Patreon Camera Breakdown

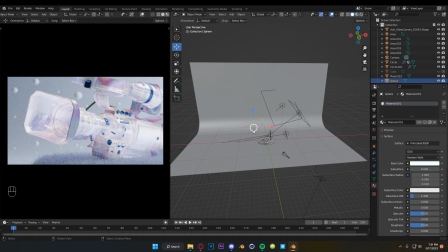[0:00]
Hey guys, so I wanted to give you a quick breakdown on the thumbnail shot that I used for the last video.
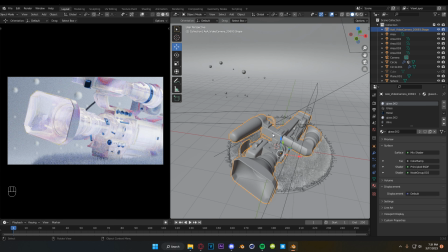[0:04]
Unfortunately, I can't include the project files because it includes paid models and I'm not about, ripping off other artists, but everything can be done here and replicated with no add-ons or anything.
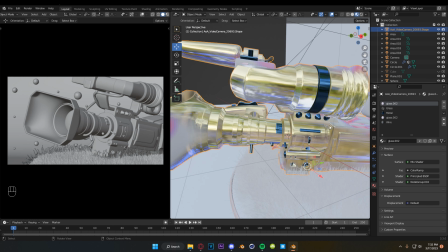[0:12]
So let's start with the materials here. I went through and mapped out a bunch of different materials as the model did not come with maps.
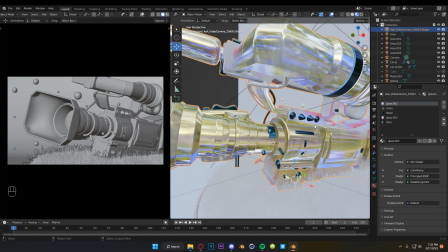[0:18]
Everything was UV'd, however, the material mapping was a little bit messed up, so I just went through and made my own.
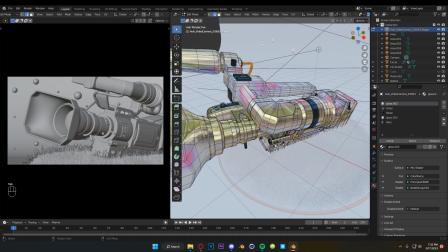[0:24]
I just went through and made like vertex selections for everything that I wanted to be whatever.
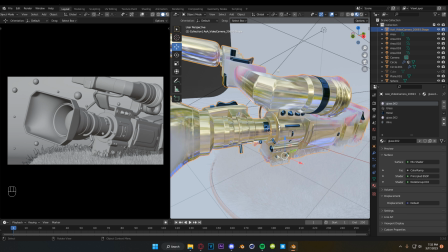[0:28]
For all of the like dials, knobs, things like that, I initially had them all as metal, and I did this all super realistic, and I didn't feel it.
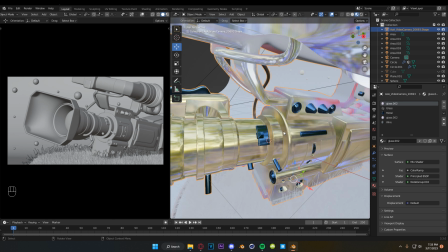[0:36]
I didn't like it very much, so I went through and I just kind of went with this like very stylized metal.
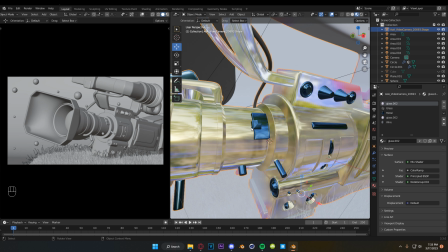[0:41]
There's no like breakup and roughness map or anything like that. It's just straight up stylized metal.
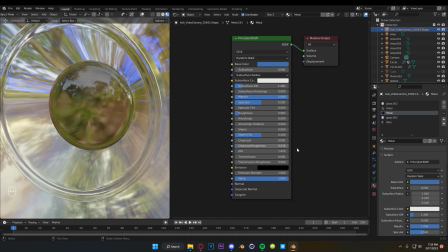[0:47]
These are the settings for the metal. From there, I did the lens, and the lens itself is just a default like blender glass, like the cheaty way, you turn your transmission all the way up, your roughness all the way down.
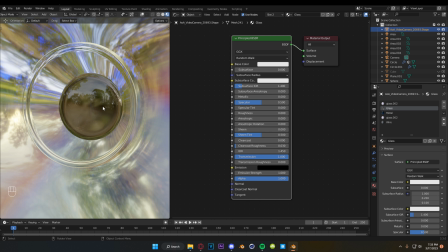[0:58]
I didn't want a bunch of refraction in this because I didn't want it to be super distracting when it was like hyper realistic,
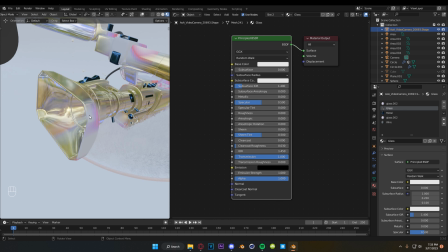[1:03]
but then afterwards I also didn't want it to be super distracting because the rest of this was going to be a kind of glass material.
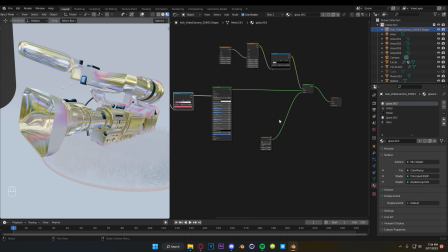[1:10]
So for the main material, we have pretty simple setup.
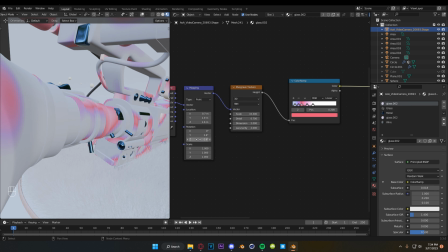[1:14]
So we have our principled BSDF here, which is a Musgrave texture plugged into our mapping, and we have it set to UV.
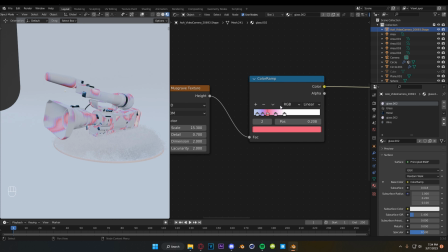[1:22]
And then I just added a bunch of colors on my color ramp and moved them around till I got like
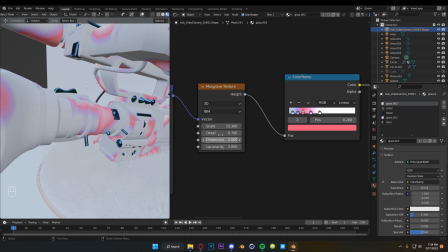[1:27]
spacing that I wanted, that I thought was cool, played with my scale values and my detail.
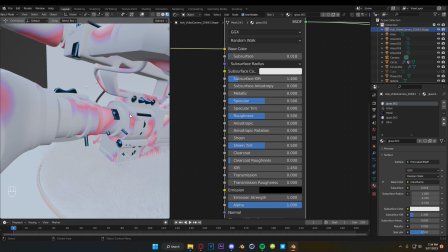[1:32]
I turned my subsurf up just a tiny little bit because the model itself is not very big.
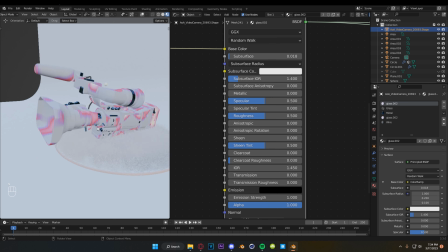[1:36]
Yeah, nothing about this is like set to like a real world value. Everything's like pretty small. So the higher I cranked my subsurf, like the weirder it looked.
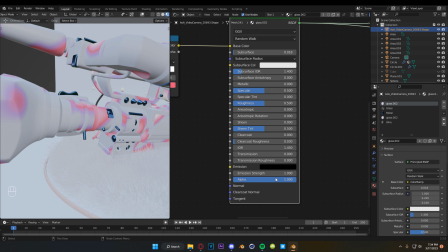[1:43]
I didn't really like it. Most of this stuff here is default.
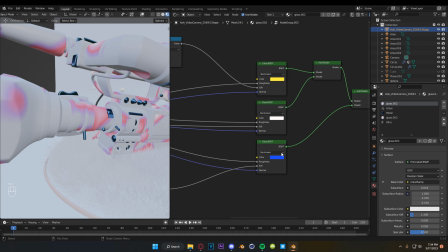[1:46]
From there, I mixed it with my glass shader, and these are the colors that I used for this and the settings for the roughness, value, and IOR.
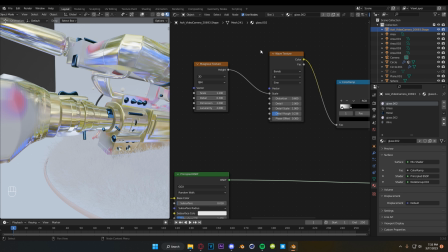[1:54]
And then I used a mix shader with a wave texture that had been altered by the Musgrave texture.
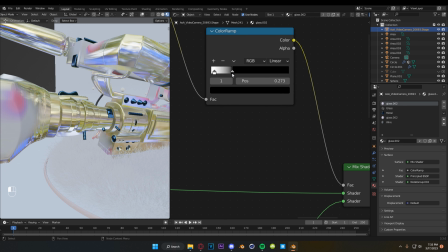[2:00]
These are the settings for those. And this is just so that I can like fade the fall off between these things like easily, and I can control that a little bit better.
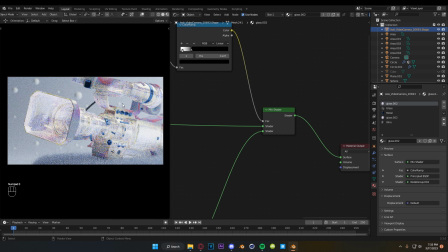[2:08]
And then, yeah, that gives us our main material here. Now, our lighting setup here is pretty simple.
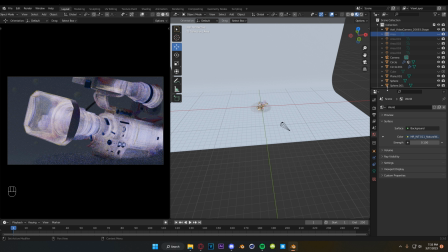[2:13]
I have an HDRI plugged in, and I have it set to 0.1 just so that I can get some more interesting reflections.
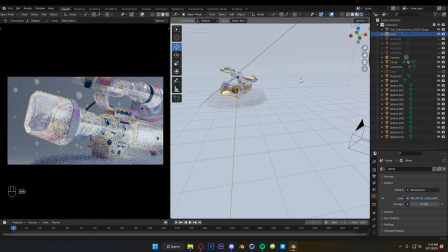[2:19]
And then we started off with a side light over here a bit high up because I wanted
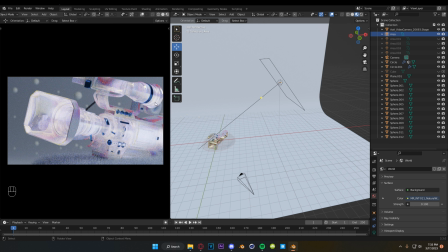[2:25]
this to be kind of casting like down onto the floor and into our like grass here,
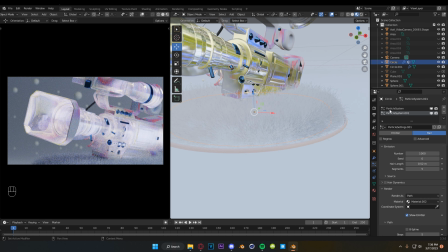[2:30]
which, by the way, our grass is just two very simple particle systems that just have like altered length, and they have the roughness turned up. There's nothing special about those.
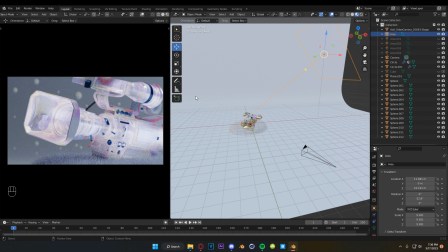[2:39]
But anyways, this side light, I wanted it to be casting light down a little bit so that we get kind of shadow on the ground, but I also found that it got these cool reflections along the top here,
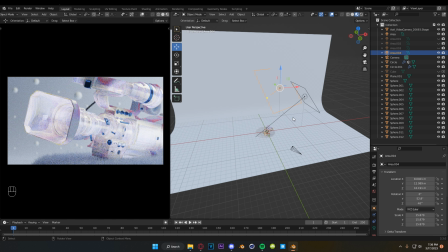[2:47]
and I really liked how those looked. From there, I added in our background light. Again, since our source light is coming from our right side higher up, I wanted the background to reflect that as well.
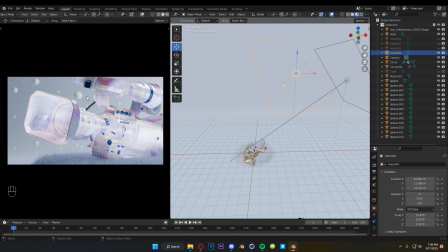[2:56]
So I placed this light here, and it's creating this like darker shadow over here where we have the like lens end of the camera. Just keeps everything a little bit more consistent, helps it fall within like a little bit more of a real space.
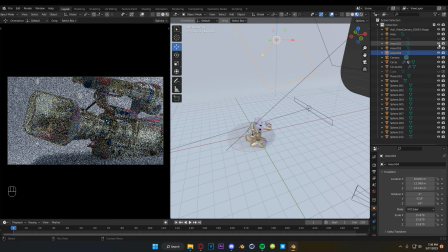[3:09]
From there, I started adding in lights like this one and this one for reflections.
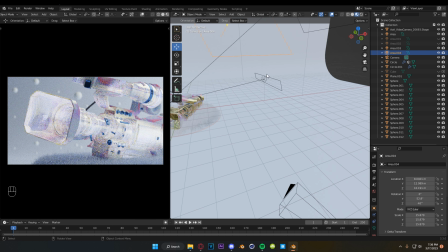[3:14]
Let's go one at a time. This first light casts more reflection along the top here. It also blows out some of this. Typically, I don't like blowing out glass material until we have it all like, perfectly white.
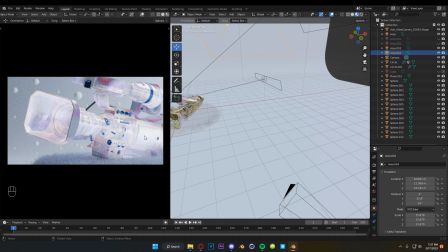[3:26]
I think that like tends to kind of be too harsh and it's not really pleasurable to look at, but with this color palette, I actually liked it a lot, so I kept it.
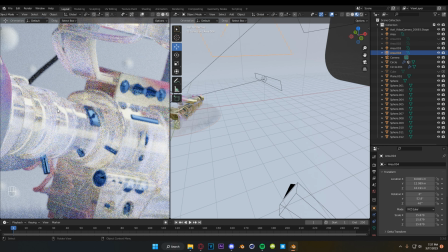[3:35]
You can also see that we get some more reflections in here on like this I don't know the word for this, like scope of the lens, which is, again, super helpful.
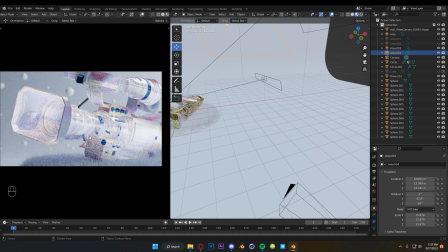[3:43]
If you have something that is just like a glass material, similar to like what you would see on like a Game Boy from the 90s or something, where they had those like plasticky materials you could see through, reflections are key in making those look good in 3D art. Otherwise, it just looks like kind of gross and not real.
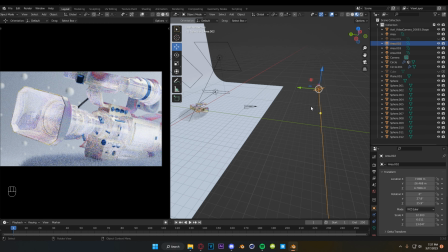[4:00]
So yeah, then we added this light out here, and I don't remember off the top of my head what this light did.
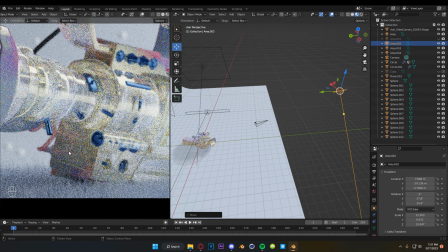[4:05]
Oh, this was the underside reflections and just kind of lighting up this area down here a little bit more.
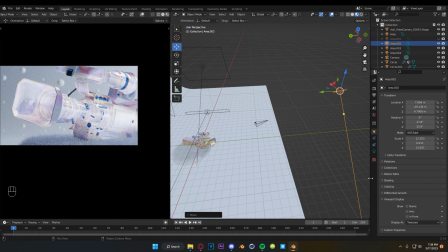[4:10]
I did this indirectly because this light itself is kind of high, kind of powerful for the scene setting.
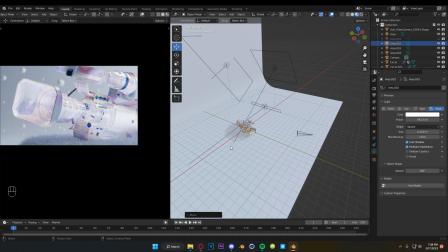[4:15]
Again, remember, all these are very tiny.
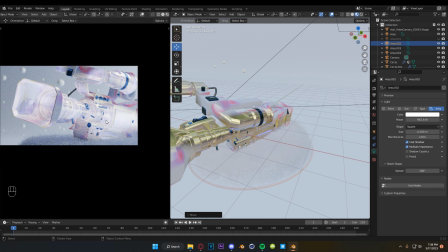[4:17]
So 900 is pretty powerful for our scene, and I didn't want it to be overexposed, but I wanted more reflection down here because, again, reflection is everything.
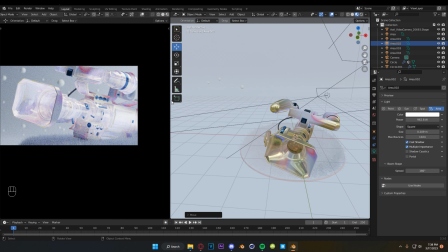[4:26]
And then we have one more light up at the very top. And this light, it casts light on something that we can't quite see,
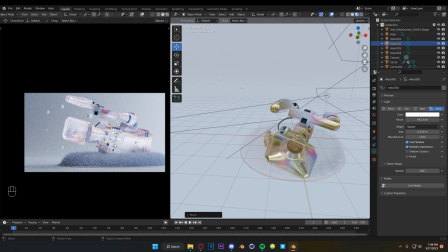[4:33]
which is this object up here. it creates this reflection here. And initially my framing was something more like this, but I ended up not going with that. I went with something a little bit more in.
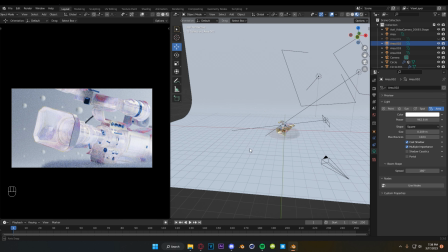[4:44]
I think we were something like that. I'll just remember not to save. From there we have our background area, and nothing special about the material here.
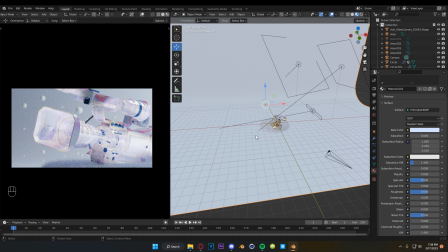[4:52]
You turn the roughness up a little bit from default because otherwise you get kind of almost like a reflection of the light, and you don't really want that. You want a diffusion of the light. So just crank your roughness up one. I think this is literally just 0.1 above what the default is. And then yeah, I went for a super pastel color because it matches what's going on the camera.
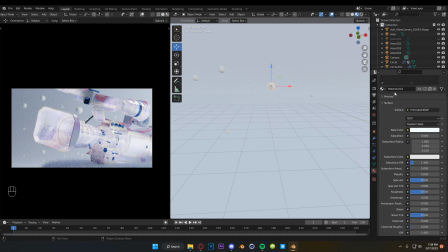[5:09]
And I wanted to break up the background just a little bit, so I threw some spheres in here, and this is literally just a default material.
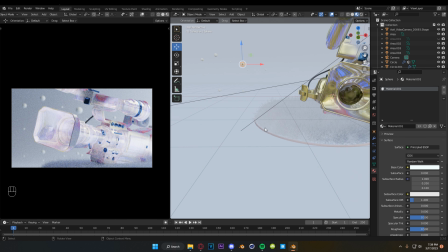[5:16]
It's just, I clicked new material, and there it is. The material for the floor is also the material for the grass.
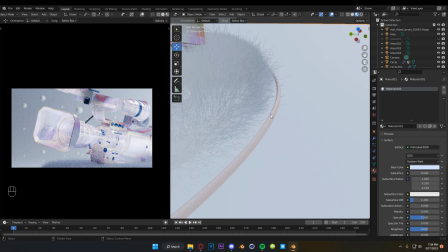[5:21]
I also have this ring here. This is just a circle that I subdivided.
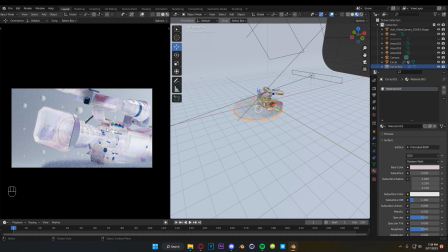[5:28]
It also has like a pastel pink color. Initially, again, when my camera was back here, I wanted some breakup on the floor. And I do think that this is like a nice shot. And I think that even like the framing on this is a little bit nicer. And if I were to just post this as a still somewhere, I'd probably use something more like this. But as a thumbnail, the other one worked a little bit better.
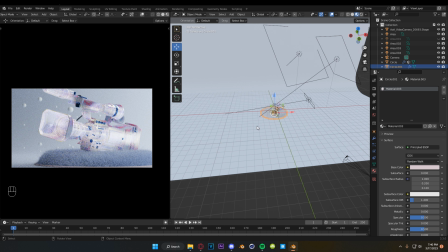[5:47]
It was a little bit more readable, I think. Now, while I'm calling all of this like basic stuff, I actually really struggled with this scene. And I think that's kind of like important to say, because I don't want to pretend that like I just got up and made this in 45 minutes and it was done.
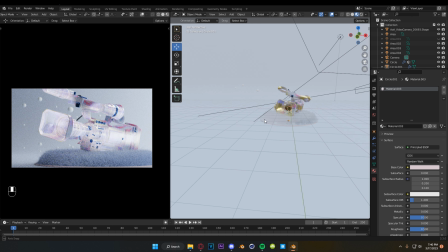[6:02]
So in total, I probably spent about like 4 hours trying to get colors and lighting right on this.
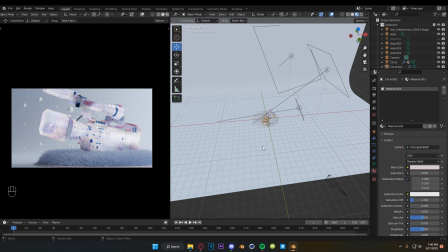[6:06]
So please don't feel like if I'm calling something simple, I'm saying it's simple as like when you're looking at it as the end product.
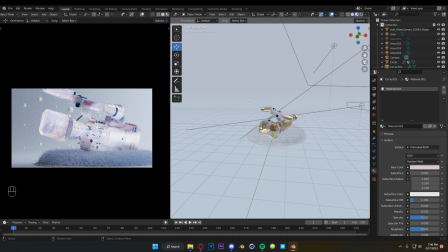[6:12]
When I was making it, I was very frustrated and I was trying super hard. And eventually I did come to something I liked, but it was just a constant repetition of trying things.
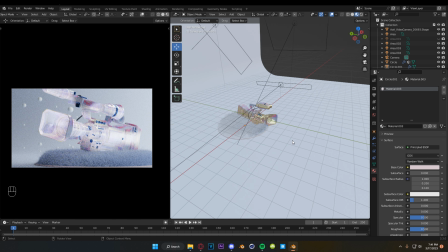[6:21]
But yeah, that's pretty much it for this one. Thank you guys so much for watching, and thank you for supporting me here on Patreon. I really do appreciate it. And I will be back later this week with some more cool things that I've lined up. I'm not sure if it'll be before the weekend is up or if it'll be on Monday, but I do have some things that I want to post here. Again, thank you guys so much, and I'll see you guys real soon.